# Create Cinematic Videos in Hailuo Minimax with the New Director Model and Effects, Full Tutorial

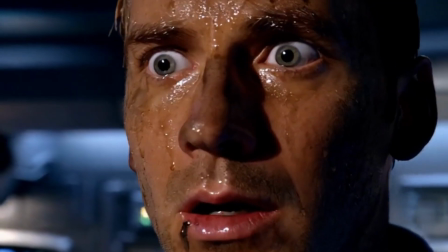0:00 Camera movements are essential to storytelling, shaping emotions, and enhancing the viewer's experience.
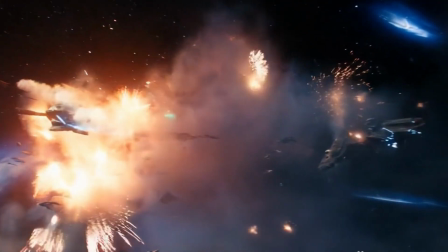0:05 They work alongside visual effects to create tension, excitement, or awe, making scenes more immersive and dynamic.
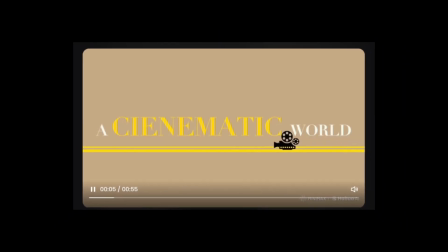0:13 Minimax is highly effective at following camera directives, and with its new director model,
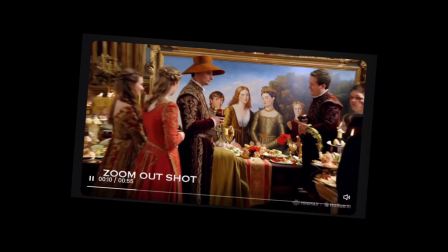0:18 adding cinematic motion to your videos has never been easier. In addition,
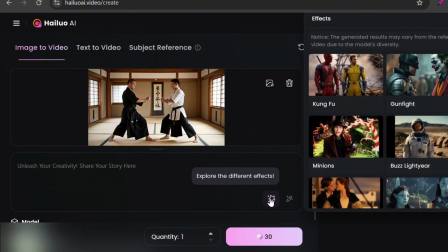0:24 the introduction of effects in the image to video and subject reference features allows you to enhance your videos even further with elements like explosions,
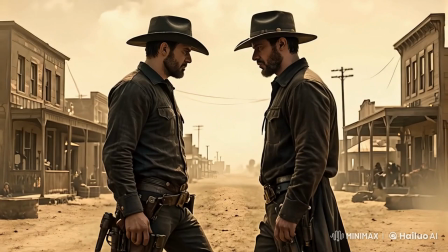0:32 floating, or action-packed sequences, bringing your stories to life in even more compelling ways.
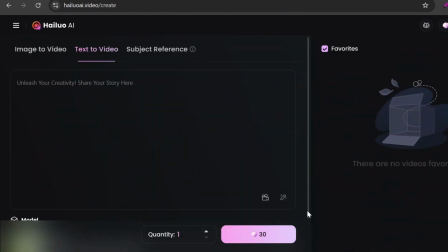0:38 The new director model is available exclusively in the text-to-video tool.
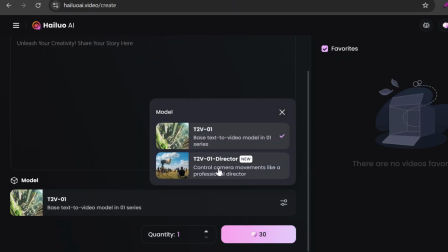0:42 To get started, ensure the director model is selected, then click on the camera icon.
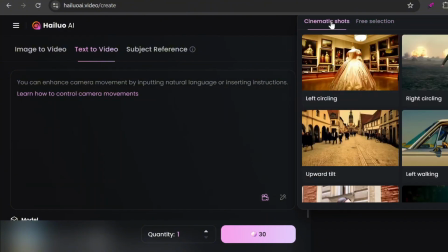0:48 You'll find a variety of camera movements to choose from. The presets under the Cinematic Shots tab combine multiple movements for dynamic effects. For example, the left circling preset is a combination of truck left, pan, and tracking shot.
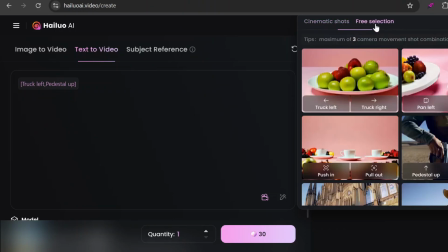1:01 If you prefer a custom approach, you can create your own movement combinations under the Free Selection tab.
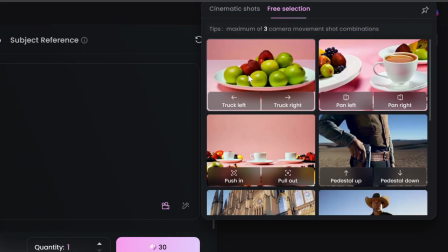1:07 You can select up to 3 movements per combo from the available options.
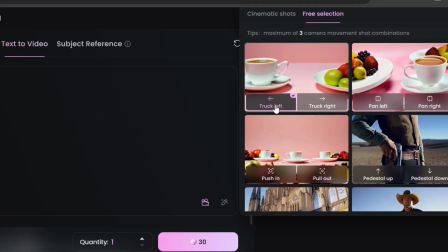1:12 To add a camera movement, place your cursor in the prompt box where you want it inserted, then click on the desired settings.
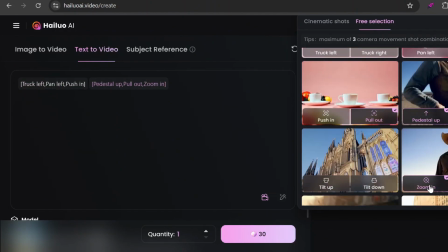1:19 You can add multiple movement combos to your prompt. To remove a setting, simply click on it again or delete it from the prompt box.
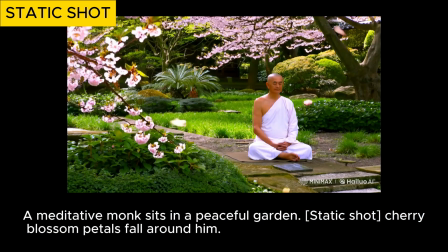1:26 Let's start with the basics, a static shot. In this technique, the camera remains completely still, focusing entirely on the subject without movement. This creates a sense of stability, allowing the viewer to absorb details without distraction.
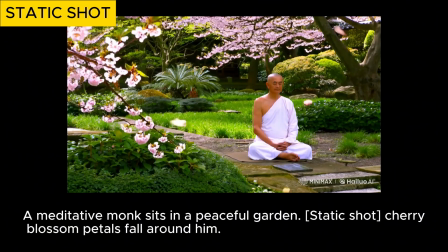1:41 In the video of a monk meditating in a peaceful garden, the static shot enhances the tranquility of the scene, emphasizing stillness and mindfulness. The lack of camera movement reinforces the monk's deep concentration, making the moment feel calm and meditative.
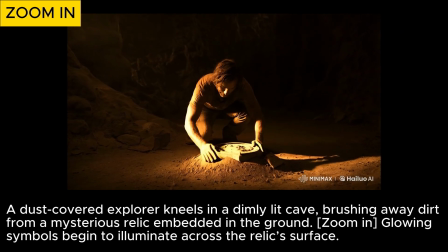1:58 A zoom-in effect enhances focus and intensifies emotions, drawing the viewer's attention to a subject.
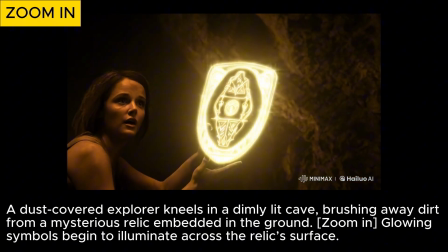2:05 It can build suspense, create intimacy by connecting the audience to a character's emotions, or highlight key details for dramatic impact.
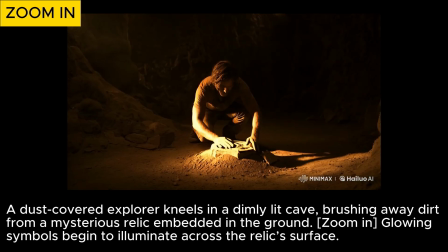2:13 A slow zoom gradually builds anticipation, while a fast zoom heightens shock or sudden realization. However, in this video, the zoom-in is disrupted by an unexpected scene switch, making the transition feel abrupt.
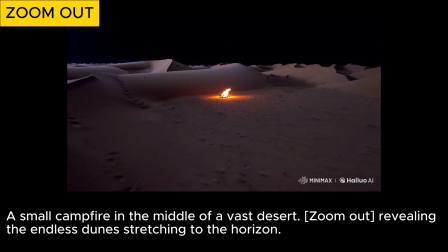2:27 A zoom-out effect expands the viewer's perspective, creating a sense of distance, scale, or detachment.
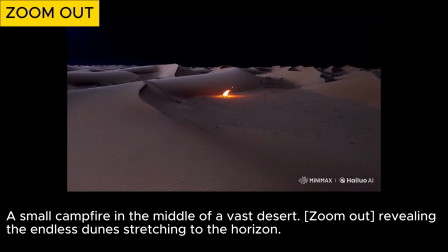2:34 It can reveal the full scope of a scene, emphasize isolation or insignificance, or shift from an intimate moment to a broader context.
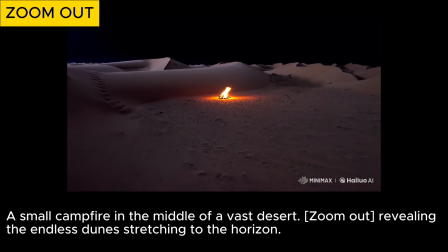2:43 A slow zoom-out builds a reflective or melancholic tone, while a fast zoom-out can create surprise or disorientation. In this video, the camera starts with a small campfire flickering in the vast desert darkness,
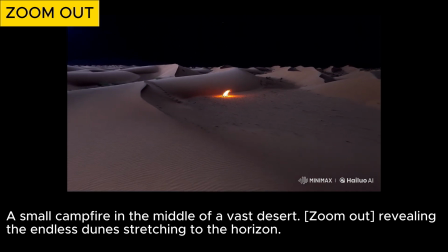2:57 then zooms out to reveal endless dunes stretching to the horizon, reinforcing the campfire's solitude and the overwhelming vastness of the landscape.
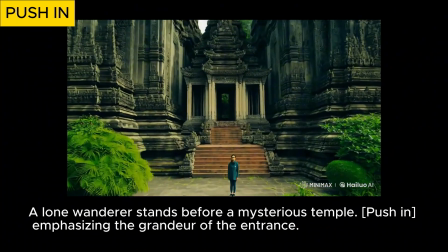3:06 A push-in moves the camera physically closer to the subject, creating a sense of immersion and intimacy.
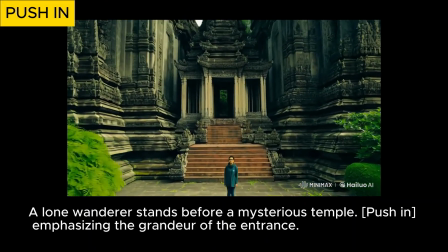3:13 It draws the viewer into the scene, heightening tension, focus, or emotional connection.
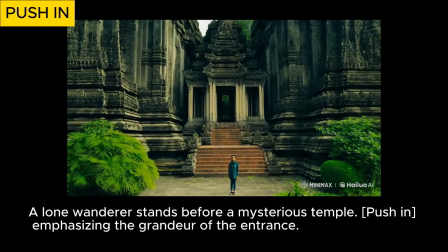3:19 Compared to a zoom-in, which simply magnifies the image,
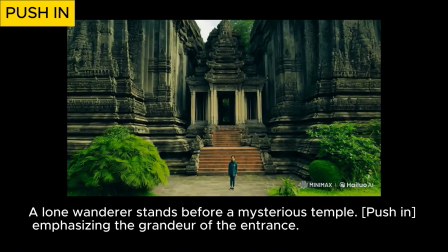3:22 a push-in feels more natural and cinematic as it mimics how we physically move towards something of interest.
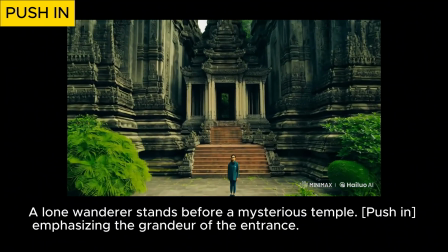3:29 A zoom-in can sometimes feel artificial or mechanical, whereas a push-in adds depth and presence to the shot.
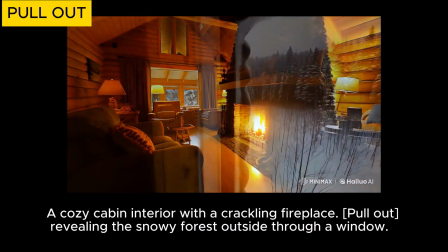3:36 A pull-out moves the camera physically away from the subject, creating a sense of distance or detachment.
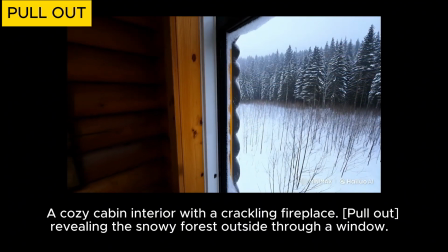3:43 It can evoke feelings of isolation, closure, or revelation, as if pulling back to reveal a larger context, compared to a zoom-out, which simply adjusts the lens to make the subject smaller.
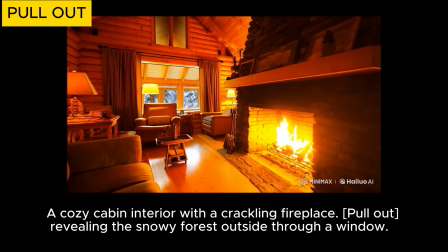3:55 A pull-out feels more dynamic and immersive, as if the viewer is physically retreating from the scene rather than just changing perspective.